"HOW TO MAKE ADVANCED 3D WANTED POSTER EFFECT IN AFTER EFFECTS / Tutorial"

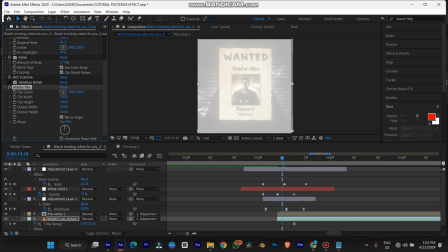and increase the left and right width and turn on mirror edges and we're done okay
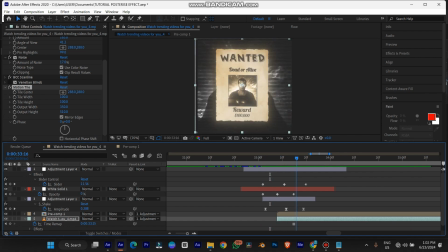now you see it does same thing so I hope you understand how to do it with the effects and without the effects
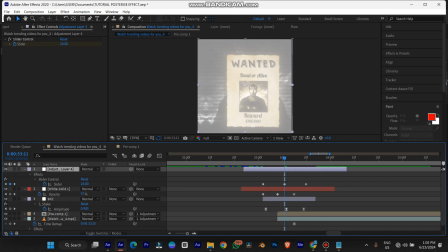alright so if I turn it off this is what we get alright I can still
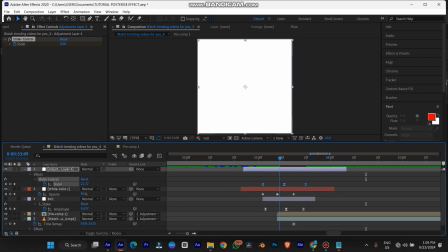smoothing out things by adding the f9 keyframes smooth
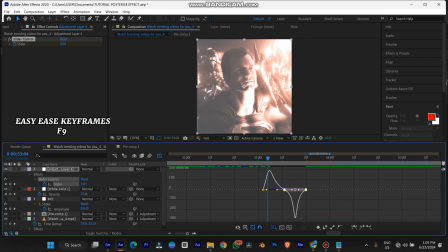curve let's say yeah something like that now the next thing we're gonna do is add turbulence displace I'm not even using the BCC anymore because I feel like I love the
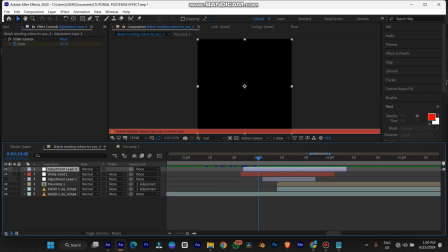normal shake than the S shake right turbulence displacements turbulence I already have a
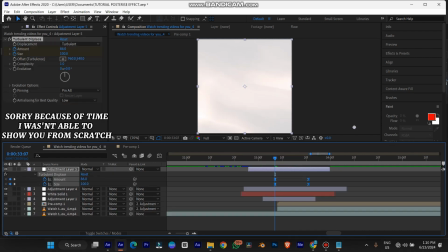preset I made already I'll show you how to do it again from scratch so this is what it looks like so put the white solid above everything
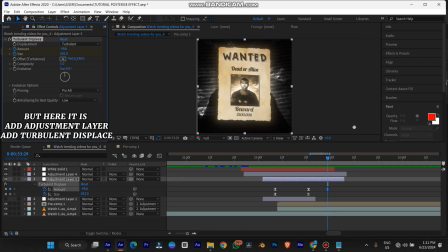all right this
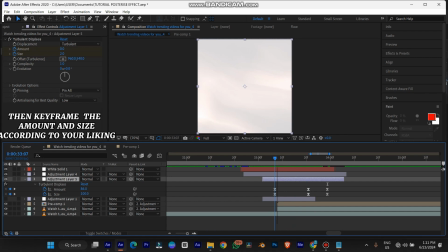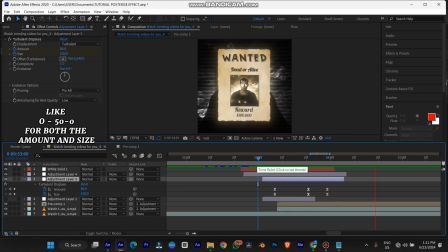is what we have the top lens displays this
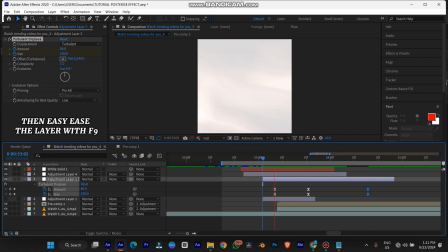is what we have with the top lens displays so
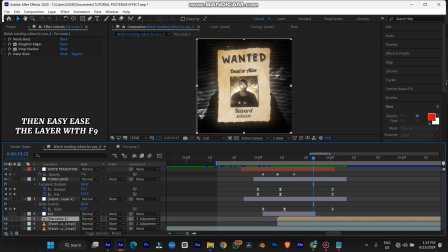after this now we're going to animate this poster all right well I made the poster by creating a null control alt shift Y create a null or you just come over here
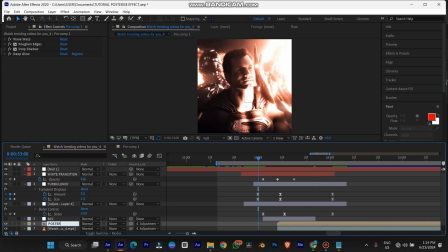they will parent our poster layer to the null objects and you see however we move this null our posters don't go
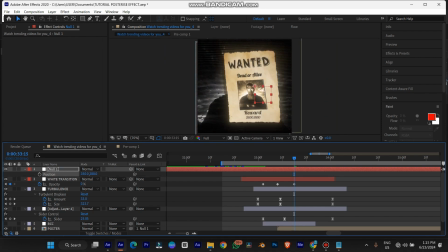same direction all right so now but we also want to animate it to 3d space so we're going to turn our null to 3d and also for our poster to follow we're
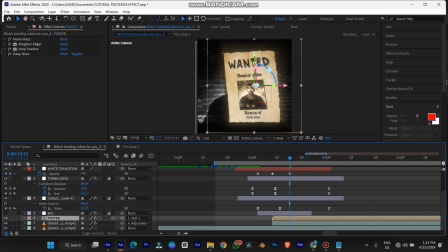also going on our poster to 3d all right so this is what we're going to be having okay so now we're going to bring it down it's
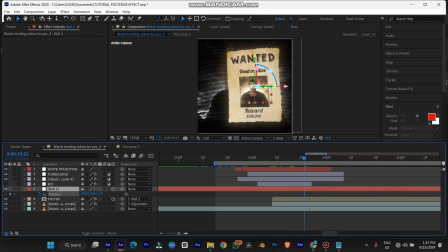going to see it's in main position so we're going to just animate the position only for now all right we wanted to let's just stop there
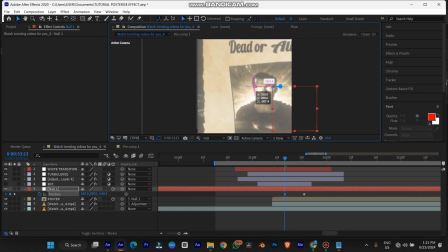but let's let it come from the screen like you know like it's now
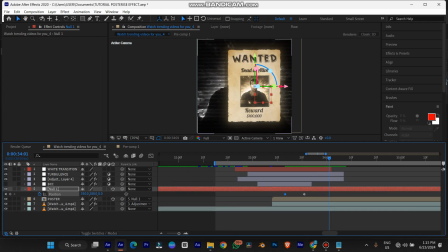also we're going to animate the orientation but not from here we're going to animate the orientation from all
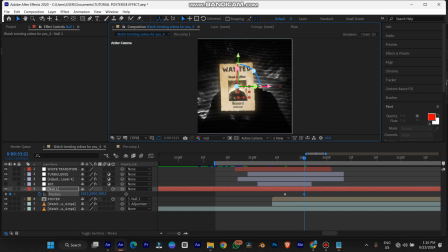right so this is what the position looks like all right then we're going to go down to the
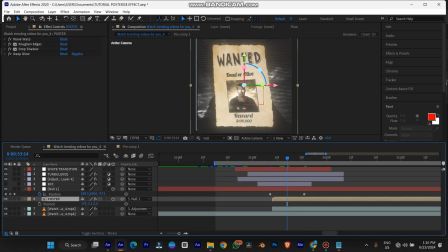poster layer and animate the orientation all right so
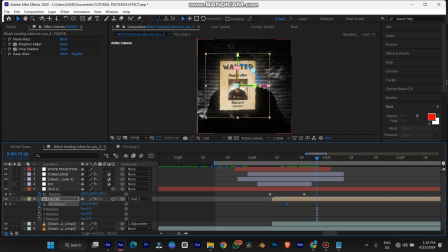as it's going down we have this little bit slanted it's all tilted a little bit turn it i want to get that fill then we can also bring it back with time go down to null objects again and increase
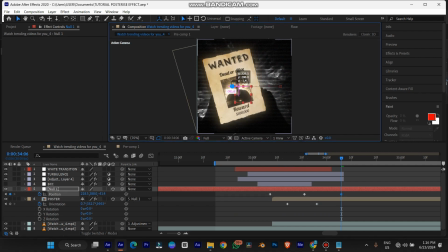the position of the screen so it more more like it comes like this all right like it goes in and come back out all right don't worry it looks a little bit sharpie if you increase the length of the time of the keyframe you know space them out you're gonna have a smooth flow
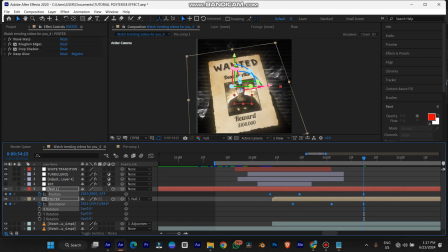it's easy ease all these keyframes so we have this let's
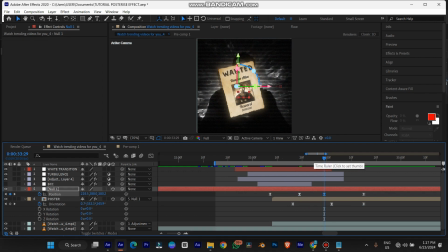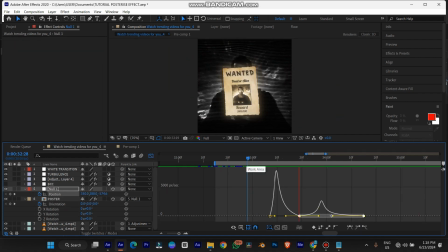go down to the graph editor do it this way so it looks like a drop so everything just happened